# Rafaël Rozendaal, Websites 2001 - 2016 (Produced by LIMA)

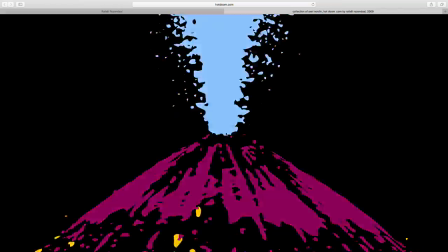49:43 So we had to set a limit there. And then you basically speed it up by clicking a lot.
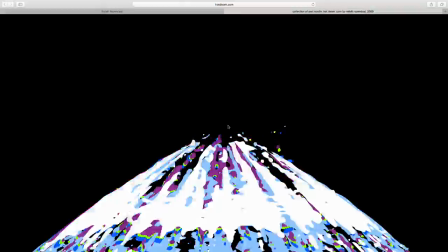49:50 So basically you're causing explosions with your mouse clicks of the volcano.
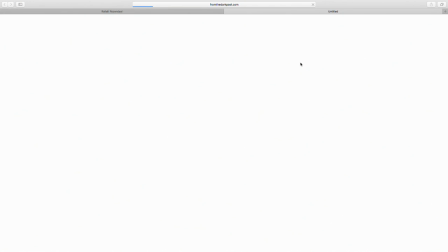50:00 The next work is from the darkpass.com.
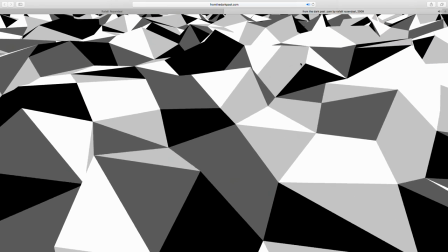50:04 This is again a flyover of a sort of polygonal planet or landscape.
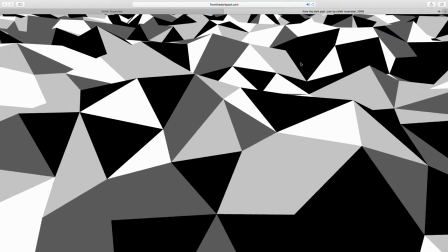50:11 All the polygons are filled with a number of grayscale colors,
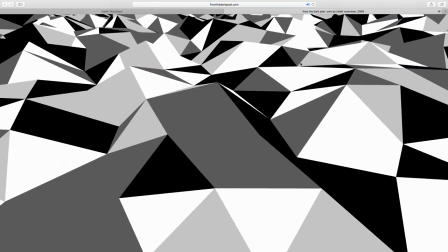50:18 maybe about 7 instances between black and white. They're just randomly chosen.
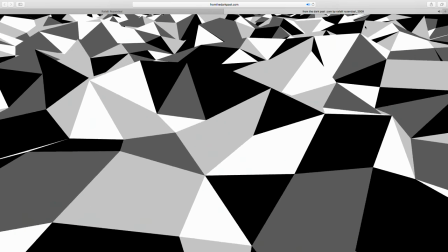50:23 There's not really a direction in the light. And you hear the sound of a helicopter, but distorted, in the background.
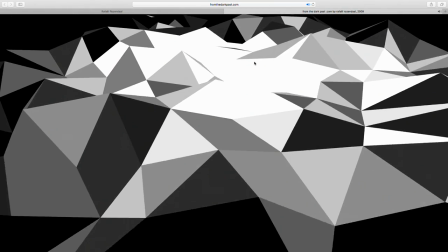50:31 And if I click, then the light is directional.
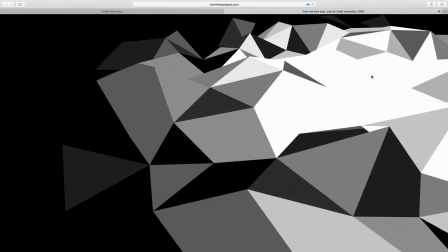50:34 It's like you're in a helicopter and there's a spotlight on the planet and your mouse is directing where the light goes.
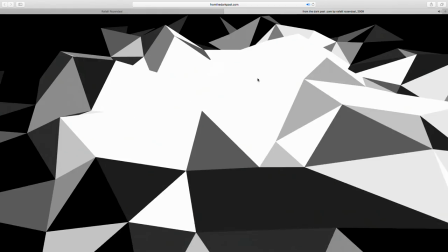50:41 And there's more of a three-dimensionality to the light. Here there's not really a three-dimensionality to the light, it's just random.
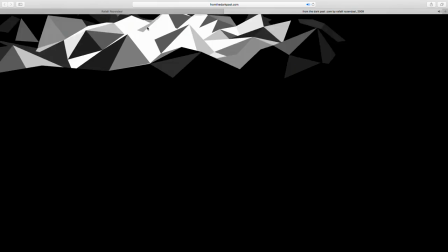50:49 And this way you see more a direction of the light.
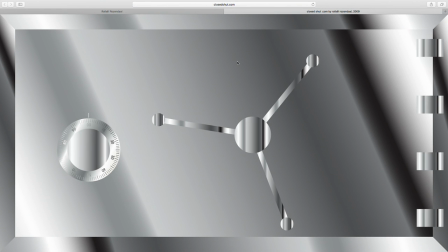50:58 The next website is closedshut.com. We see an image of a vault. This is an example where you see
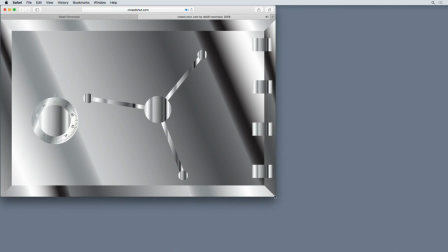51:09 how the scaling is controlled. So the scaling of the sides is proportional. The scaling of this plane in the middle is non-proportional.
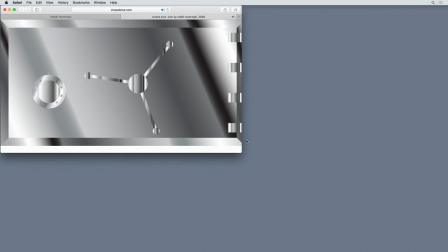51:18 And then these elements are proportional. So it's sort of the different elements scale differently.
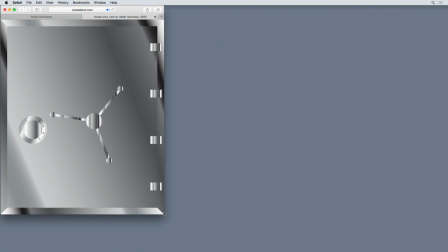51:27 So that on any screen, it gives a somewhat,
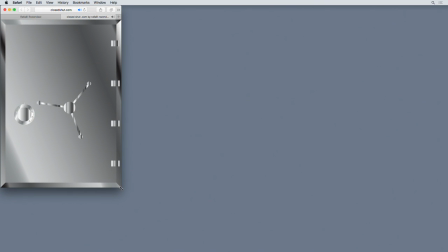51:35 on any screen, it gives a reasonable vault.
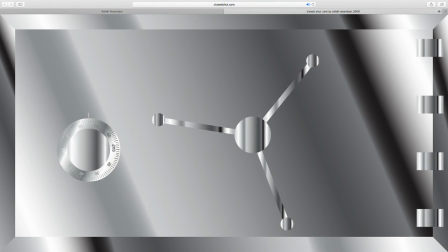51:39 And on this vault, you can try to unlock it by searching for a code. And then you can try if that code was correct. I'm not going to give you the code now.
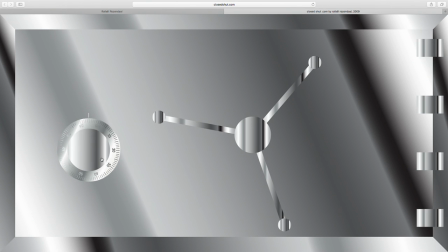51:53 You can just spend time trying to unlock it. So you can move this left and right, and there's gentle clicks. And then when you drag this up or down, there's a heavier sound to suggest that you haven't found the code yet.
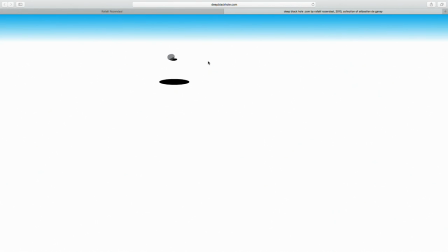52:14 The next website is deepblackhole.com in the collection of Sébastien de Ganet. We see a hole in the floor and a horizon in the back to suggest the depth, and we see a rock. And you can move the rock around, and there's a shadow on the floor.
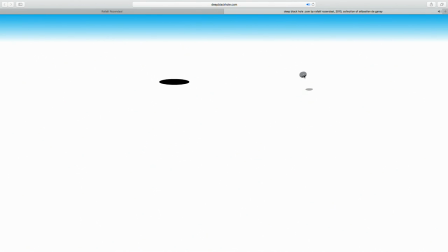52:32 And if you lift the rock up, the shadow goes further a little bit and fades out into zero opacity. Then you can drop it again. If you throw the rock to the side of the screen, it comes out the other way. And then if you throw the rock, if you just drop it into the hole,
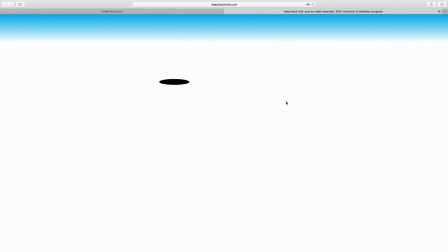it falls at the bottom. If you double click, you get a new rock, or it might be the same rock, we don't know.
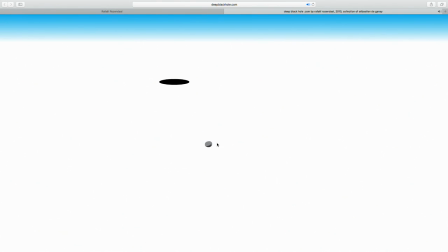53:08 One thing that's difficult here is the input is two-dimensional, but the suggestion of depth is three-dimensional. So that's something that took a long time to figure out. And I don't even remember how we did it exactly, but
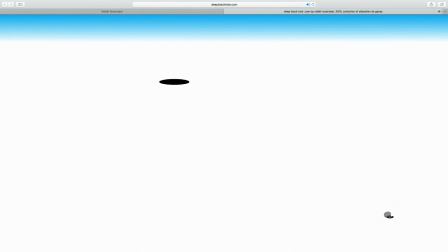53:26 the rock is not scaling as I move it to the back or to the front. We decided not to do that.
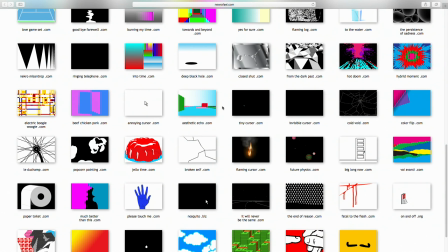53:33 The rock is always the same size. The next website is intotime.com.
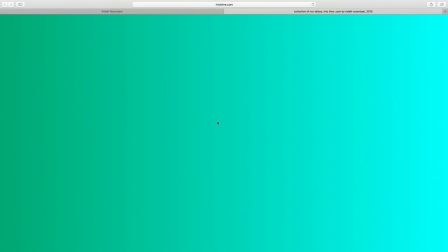53:40 It's one of the first works where I reached an interest in fully abstract work and based on rules.